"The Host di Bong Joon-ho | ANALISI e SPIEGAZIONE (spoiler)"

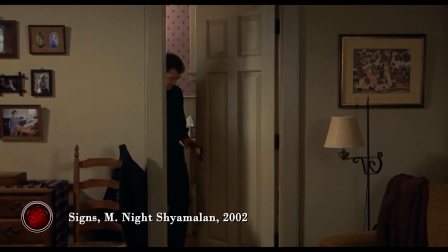Bong, complice anche la maggiore distanza temporale degli eventi a cui fa riferimento Fa morire alcuni dei protagonisti,
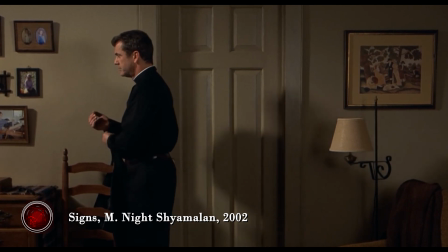compresa la bambina rapita all'inizio del film Una vera e propria vittima sacrificale che permetta alla famiglia Park
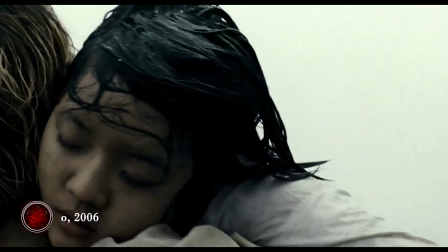di riunirsi E a Gangdu di maturare e diventare finalmente adulto Non è un caso che una delle
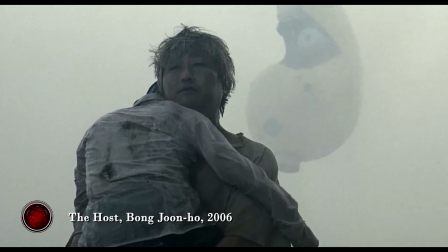prime scene e l'ultima scena del film chiudano un cerchio Quello appunto della crescita di Park Gangdu The Host si apre con Park
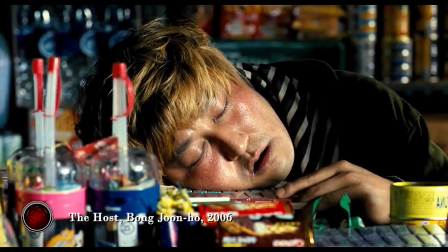Gangdu che viene svegliato da suo padre e si chiude con Park Eun-doo che scruta fuori dalla finestra per assicurarsi che non ci sia nessun mostro.
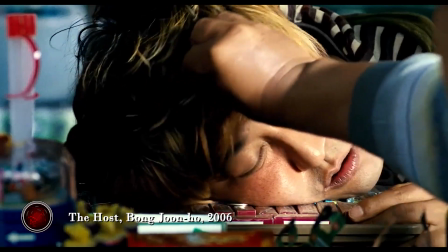Prepara da mangiare e sveglia il bambino salvato nel corso del film da Yoon-seo.
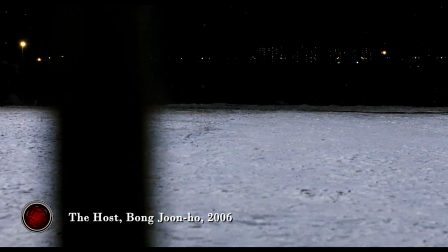Il suo ruolo viene completamente ribaltato. Per tutto il film viene fatta leva sulla sua capacità di addormentarsi in qualsiasi situazione, anche le meno appropriate.
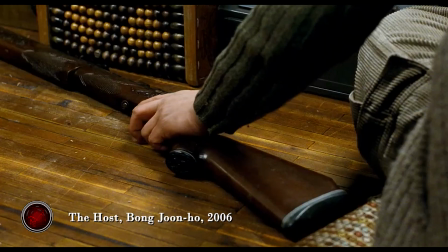Alla fine invece è vigile e pronta a difendere il nuovo nucleo familiare che si è venuta a creare.
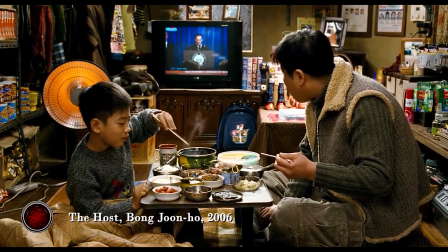In effetti non si può proprio parlare di happy ending perché la sensazione che si ha è quella di
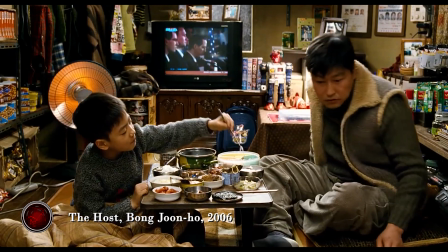una possibile ricomparsa di un mostro o di qualcosa che metta nuovamente a rischio i protagonisti.
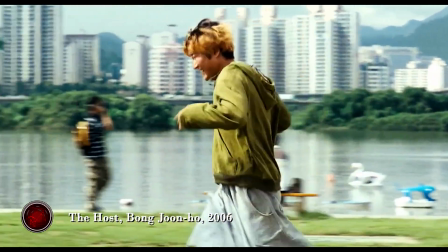Interessante è anche la metafora della caduta.
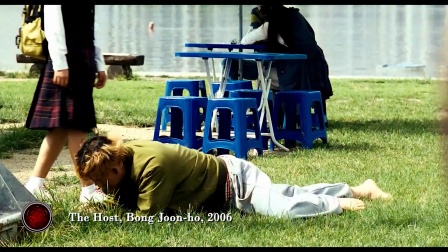Nel film di Bong compaiono spesso personaggi che inciampano cadendo a terra, a sottolineare la loro goffaggine e inadeguatezza.
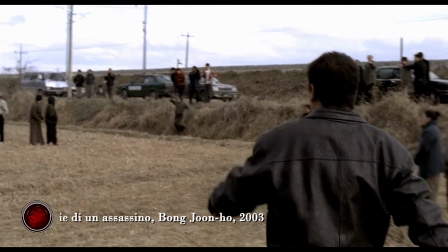In una delle scene cardine di Memoria di un assassino, ad esempio, per due volte dei poliziotti inciampano consecutivamente.
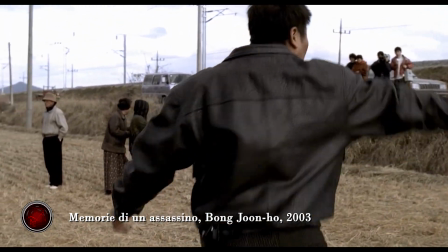In The Ost è invece Gangdu che nella prima parte del film continua a cadere, mentre nella seconda,
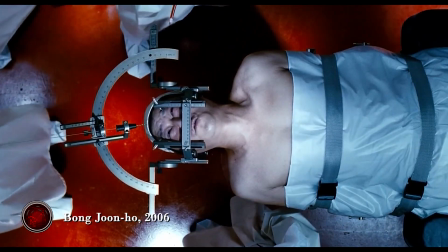specialmente dopo quella specie di lobotomia a cui viene sottoposto, non cade più, un altro simbolo della sua crescita.
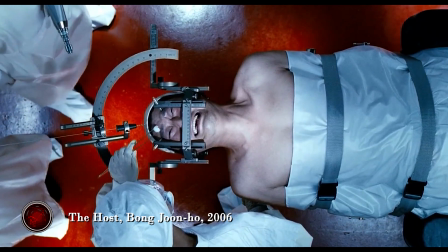Ritornando alla questione della ricostruzione del genere, è interessante il fatto che la famiglia Park venga ostacolata soprattutto dal sistema coreano,
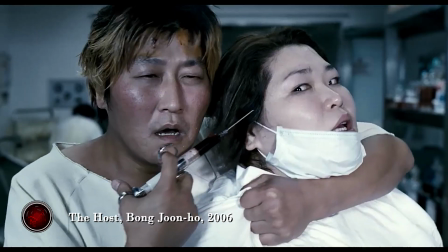dalle forze dell'ordine fino all'esercito americano, più che dal mostro che in fin dei conti non è cattivo ma cerca soltanto di nutrirsi,
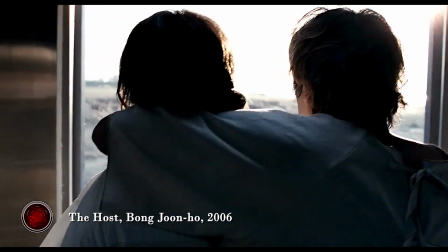come qualsiasi altro animale.
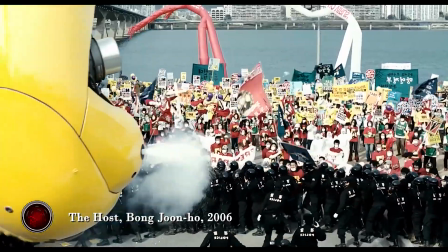Un altro elemento che riporta alla mente è Memorie di un assassino, dove a fare danni era più la burocrazia e l'incompetenza della polizia che il serial killer stesso.
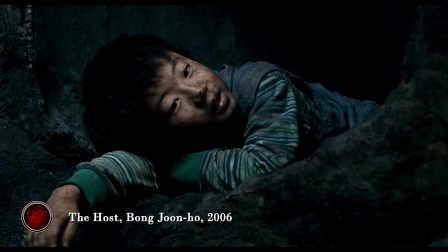Anche in The Host torna la metafora dei sotterranei come il luogo in cui viene nascosto ciò che non vuole essere reso pubblico.
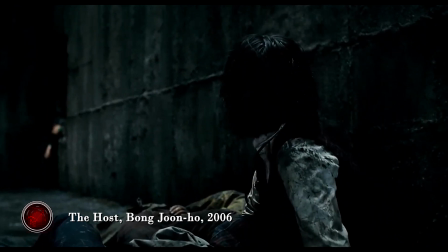Il mostro di The Host porta tutte le vittime nelle fogne di Seoul collegate al fiume Han,
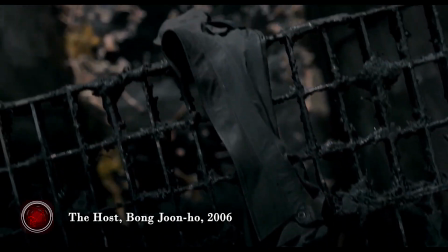dove è stata scaricata la formaldeide che probabilmente è l'origine del mostro stesso.
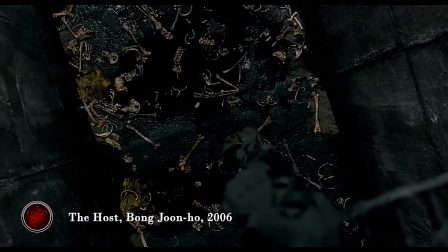E quindi ancora una volta è in un ambiente sotterraneo che si nasconde il marcio della società coreana per Bong Joon-ho,
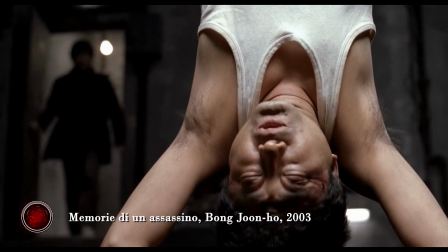come in memoria di un assassino in cui le torture avvenivano nello scantinato della stazione di polizia,
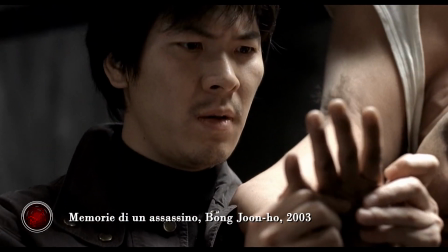o come tutti i sotterranei di cui abbiamo parlato nell'analisi di Parasite.
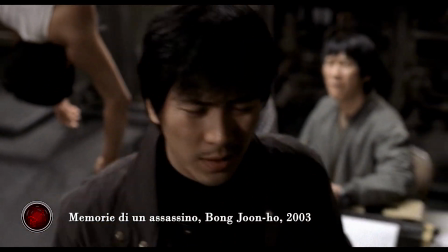Non a caso il mostro non viene mai fatto vedere nei notiziari che compaiono nel corso del film.
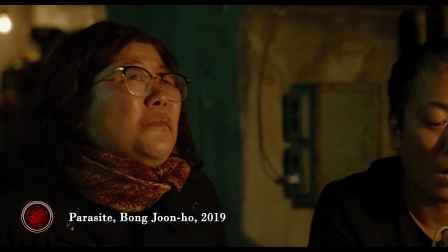Entra in gioco un presunto virus che poi si scoprirà non esistere realmente,
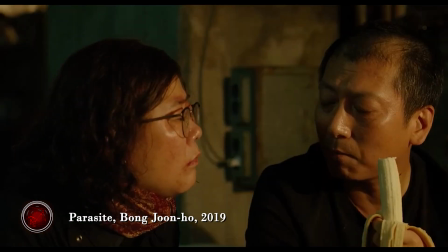sul quale si concentra l'attenzione dei media e che provoca una specie di isteria pubblica, ma il mostro viene completamente lasciato da parte,
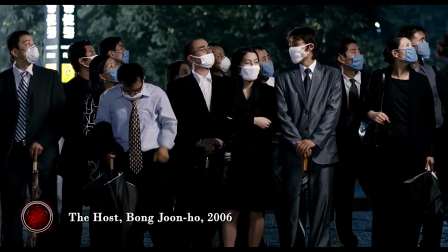proprio per ciò che rappresenta. Questo, nel finale, rende Gangdu, che inizialmente sembrava stupido, addirittura lì sopra degli altri,
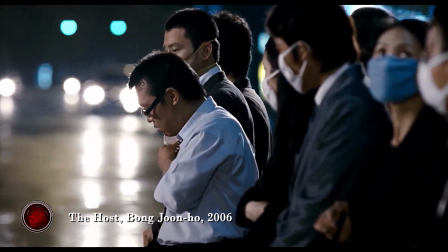perché è uno dei pochi ad aver preso coscienza a vedere la vera minaccia andando oltre ciò che viene diffuso dai media.
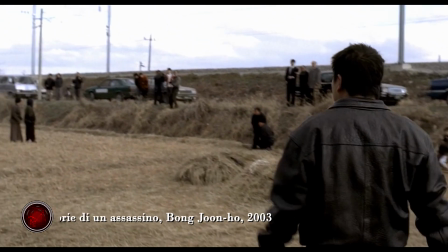The Host sorprende anche per come è stato realizzato, oltre al contenuto che abbiamo analizzato fino ad ora.
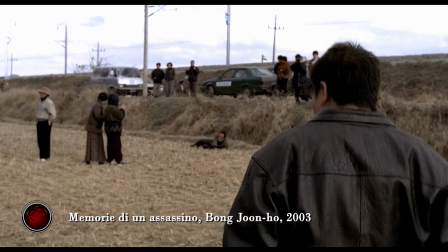La regia di Bong Joon-ho, già eccezionale nel film precedente, è ancora una volta notevole.
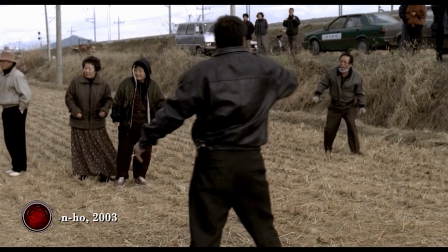Il regista alterna piani sequenza movimentati, in cui viene anche utilizzata la CGI per rappresentare il mostro, e inquadrature completamente fisse.
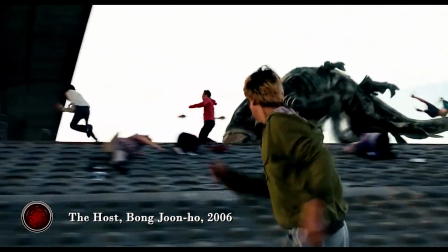Anche in questo caso colpisce come Bong cerchi di rappresentare ogni situazione nel modo più asciutto e funzionale,
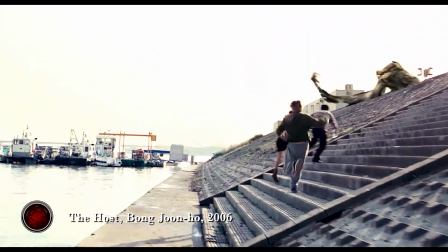senza cercare i virtuosismi registici di alcuni dei suoi colleghi come Kim Ji-Woon.
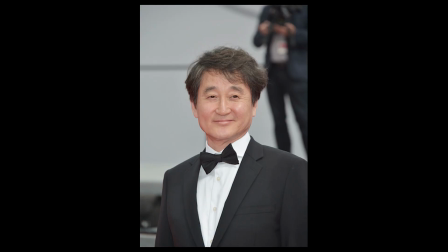La splendida fotografia di Kim Hyun-Koo, che già aveva collaborato con il regista in memoria di un assassino,
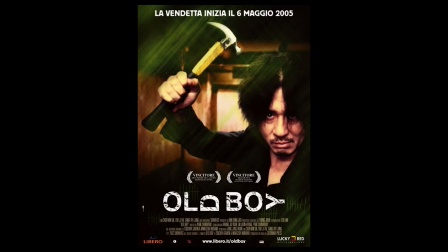è lontana da quello stile patinato che caratterizza molti film coreani post-old boy.
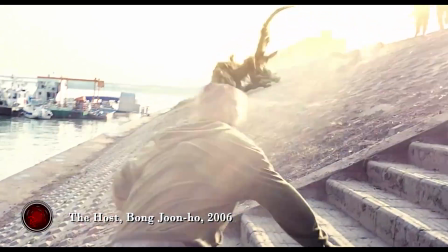Sorprendono gli effetti speciali digitali, specialmente se si pensa che è un film del 2006 e che non si tratta di una produzione hollywoodiana.
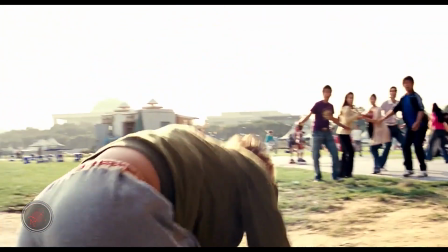Inizialmente il regista aveva pensato di appoggiarsi alla Weta Studios di Peter Jackson,
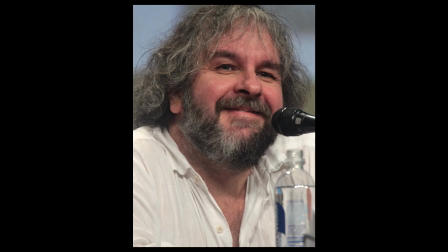ma dopo il clamoroso successo ottenuto con la saga del Signore degli Anelli, i prezzi della compagnia di Jackson divennero inaccessibili.